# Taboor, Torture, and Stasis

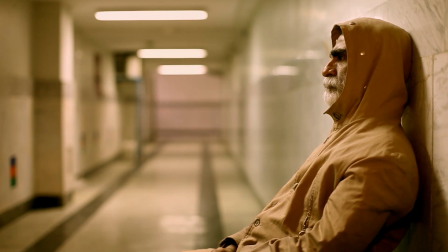He would go under the knife for his films, and that desperation and fatigue is felt so strongly from the movie screen to the Instagram story where he put his organs up for sale,
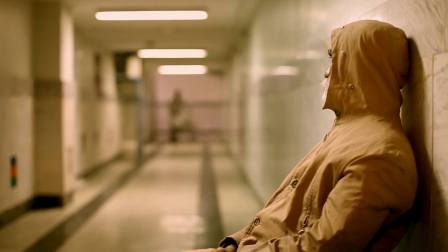that one begins to wonder where the science fiction ends and where the science reality begins.
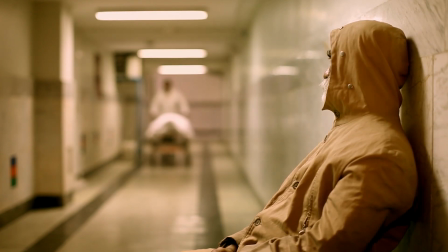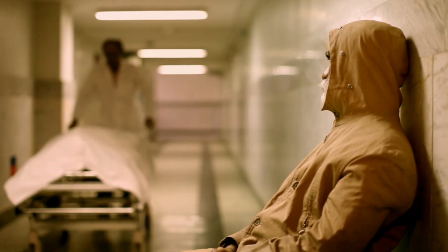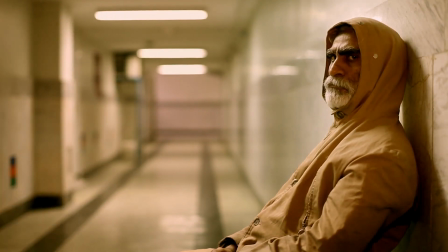Slow cinema gives you the space and appreciation to fully inhabit these spaces, to rectify with the loneliness and distance from you and the main character.
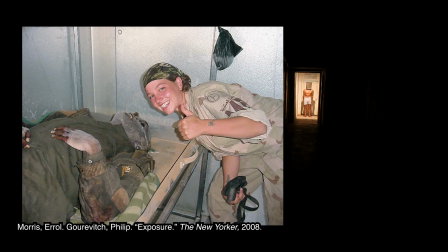You are distanced far from the torture in Taboor, much like these scenes of torture in Abu Ghraib were distanced, though not totally obscured, from the public eye in the West. The slow cinema that forces the audience to be bored, to be distanced, to feel a complete lack of immersion into the film,
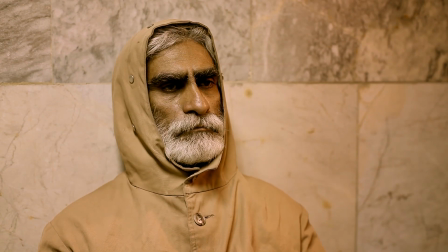is a cinema that challenges, tests and teases out moments of clarity from this difficulty.
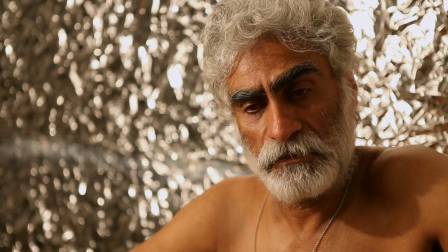The bodily experience of stasis and statuary images are what sets it apart from other cinemas.
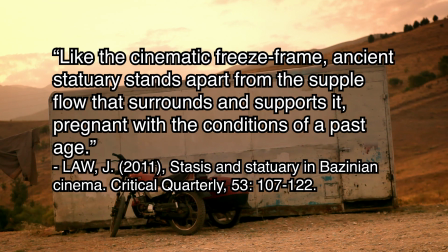Like the cinematic freeze frame, ancient statuary stands apart from the supple flow that surrounds and supports it,
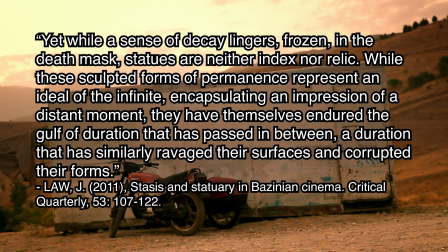pregnant with the conditions of a past age, yet while a sense of decay lingers frozen in the death mask. Statues are neither index nor relic. While these sculpted forms of permanence represent an ideal of the infinite, encapsulating an impression of a distant moment,
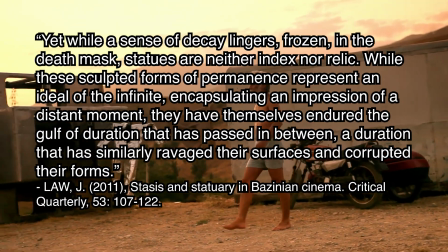they have themselves endured the gulf of duration that has passed in between, a duration that has seemingly ravaged their surfaces and corrupted their forms.
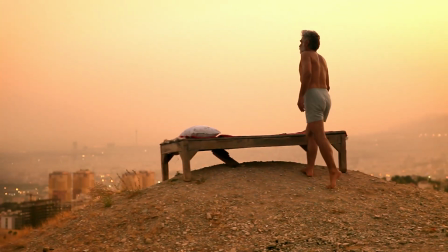The time spent dwelling in these vacant spaces is decidedly not a waste of time.
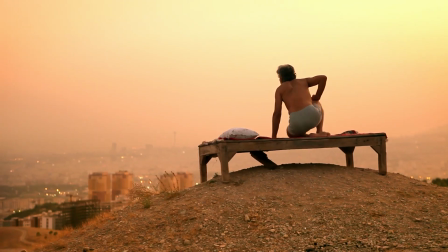If anything, it represents an endless time,
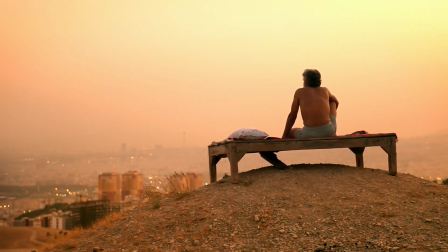a deep time in cinema that transcends Hollywood conventions while borrowing from a rich history of long takes and Bazinian neorealism.
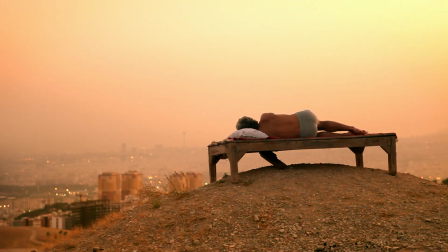In keeping the audience at an arm's length, Taboor forces the viewer to connect with the filmmaking in a new way, and hardly in the fattest film festival appreciation, but something grander.
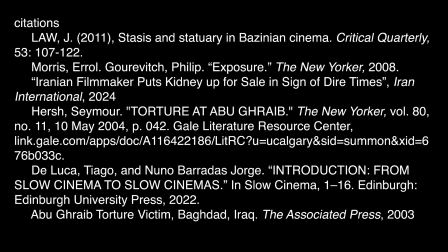What up, squad fam? It's editing Cooper. Just want to say, this one is not funny. So this was a school project that I whipped together in literally one day. That just shows you how based I am and how with it I am. And you wish you were me, really. So, listen to the season of the Serial podcast about Guantanamo Bay if you want to learn more about this. It was a huge source of inspiration and what sort of stirred me on to being interested in this kind of thing. So check that out. Read the New Yorker article and make sure to vote. Bye.